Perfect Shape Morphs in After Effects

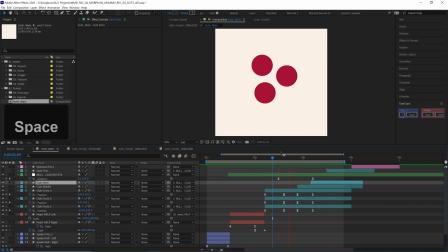1734s
We have a heart going, and then we get a whoosh, and then it comes to a rest. So there's sort of two motions in this transition. We get a 1, 2. Excellent. Okay, now let's finish up how our club resolves in. So we need to resolve on this little stem. Now I think this should just fold out of the ether. So we're going to do that with scale. Let's unlink our scale properties, keyframe it here, which will be its final position.
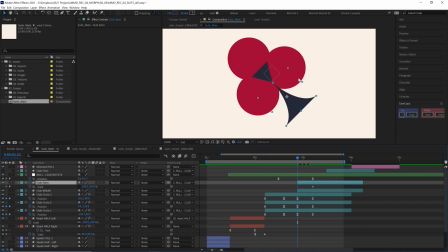1761s
And then in the middle, in the big heat of battle, in the middle of this rotation, we want it to appear on. So let's keyframe this at 0. So it will unfold and we can copy and paste the easing from our other layers.
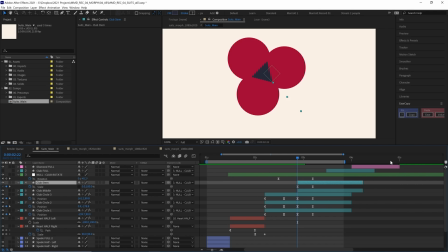1774s
And that's looking pretty good. Now, one thing you might want to think about is, do we need this to be at 0 pixels, at 0% scale? Because if we're at 0% scale, it's invisible. So we have one frame of nothing happening here. And we've trimmed this layer here anyway, so it's not going to be visible beforehand.
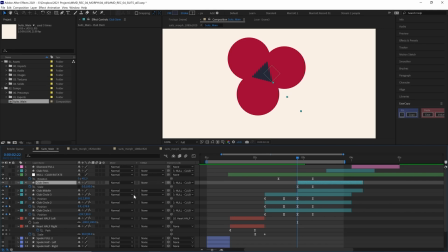1791s
So if you do want it to be a bit more of a gradual scale up, you might put this at 10%. So now we have a frame of it being very, very thin that we didn't have before. And the rest of our easing will pretty much be the same, but it might just look a little bit smoother because now we have one more frame of this being visible in the transition.
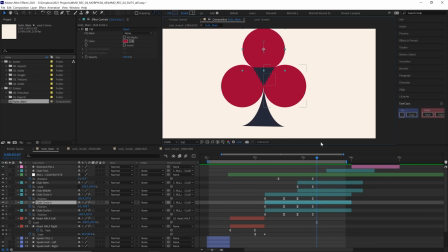1806s
And I think that's looking pretty good. And now the color of our circles. And we can change that with this fill effect.
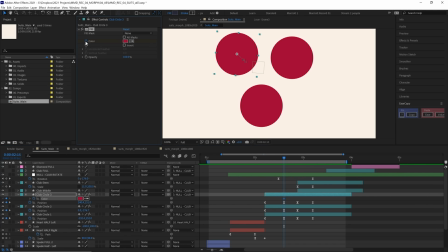1813s
So we can just animate this color property by clicking the stopwatch, which will bring it up down here.
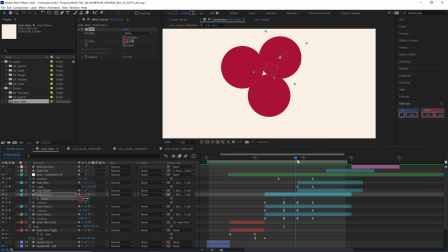1817s
And then when we get to the very middle of the frame where all our stuff pops in, we can grab the eyedropper tool and eyedrop the other colors.
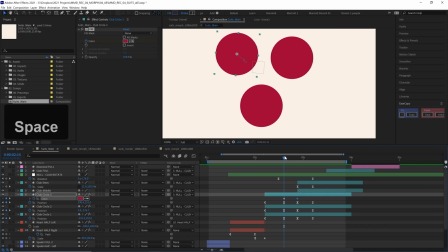1824s
Excellent. Now this does leave a transition of colors, which you might like, which will be, smoother. For the red going to the blue, we go through this sort of dark purple color. But I really want these to be whole frames. Nowhere else in the design is there any gradients. It's only the 3 colors, the background, the blue, or the black, and the red.
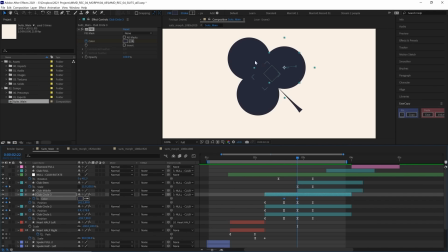1841s
And apologies if I refer to this color as both black and blue. It's a very dark blue, but it's pretty much black. Okay, so I don't want there to be any sort of gradients in between, so I'm going to turn these into hold frames by pressing Control and Alt and clicking on them. And then I might move this first one to the start, not that it makes any difference, but it just gets out of the way.
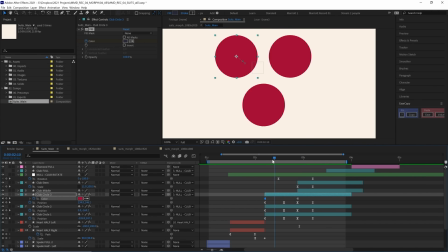1859s
So these are red until it hits this keyframe, and they all turn blue.
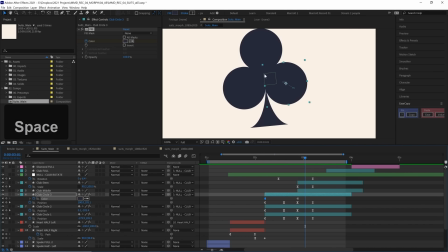1864s
And when I do play that back, there is this little flash of this white triangle in the middle here.
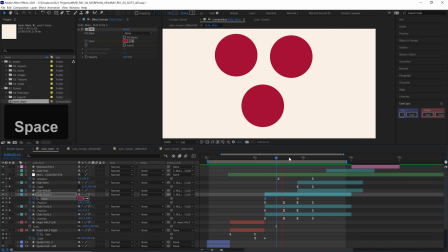1870s
And even though that would appear if this motion was natural, it catches our eye. And if it catches our eye and looks out of place, it shouldn't be there.
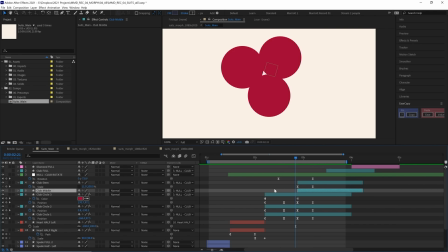1877s
Or if it looks better by removing it, why not do that? So let's just grab our club middle layer. And if we move that forward, well, we've got the other color.
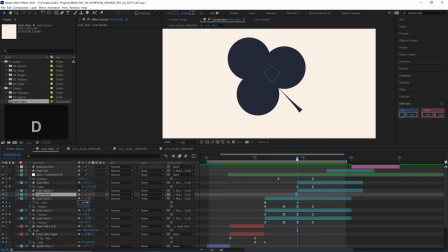1887s
Maybe if we split this layer with Control-Shift-D, and then on this first frame, we fill it in the red color.
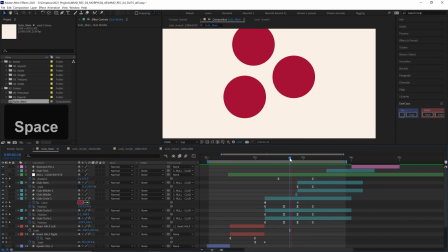1894s
We've created an extra layer, but let's see if it works. Okay, I think that's looking a little better.
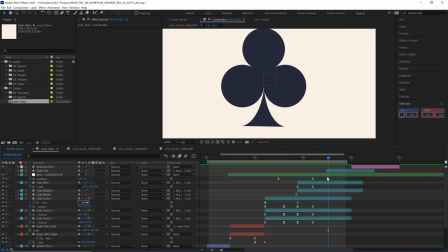1899s
Now somehow our stem has gotten off center. I don't know what happened here.
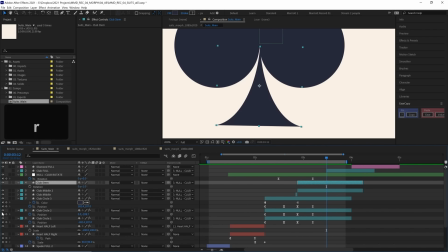1903s
It probably wasn't noticeable when our circles were red, but oh, okay, it looks like its rotation has moved 1 degree.
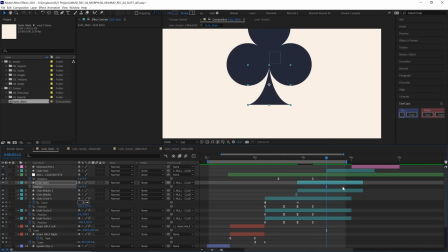1909s
Let's turn that back to 0. Okay, dead center. Don't know how that rotation happened, but these things do. Okay, our transition is looking pretty smooth and almost complete. Now, one thing I do want to do is just add a bit more of anticipation with this heart here.
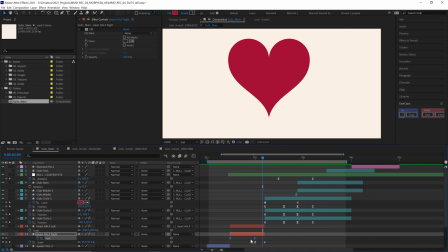1923s
And because we've already got the heart path keyframed, it's already open in our timeline, what better place to do it than that? And we're just going to move this shape of the heart slightly more towards these circles. And I think the best place to do that is just at the bottom here. So if we select our pen tool, now if we select that layer, select the path,
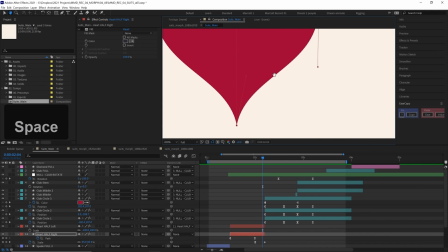1940s
I know it's very hard to see because my vertices and handles are red against a red layer, but we can drag this handle,
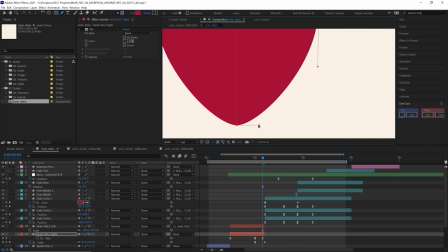1946s
I reckon, out a little bit to make it just a bit rounder at the bottom and maybe scooch it upwards a little bit.
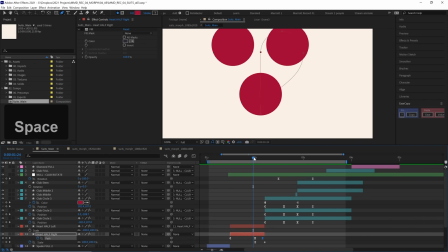1951s
Let's see how that looks. Now that looks pretty good, and we just get a few tiny frames before this motion happens, but it just makes it feel like it's all the one object, even though it isn't just one object.
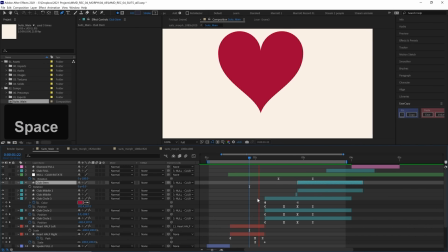1962s
This heart is 2 objects, and then a club is 1, 2, 3, 4, 5, 6 layers. But because all the motion is considered, the main motion is happening on this large null,
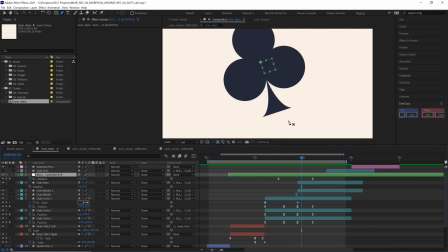1971s
and everything is timed so that these additions of new layers happen during the fastest motion, it looks convincing.
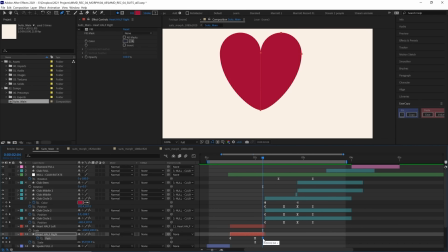1977s
Now you might want to remove or change the easing on this keyframe. Maybe let's just move it 1 frame to the right. There we go, so it's just a little bit less rounded.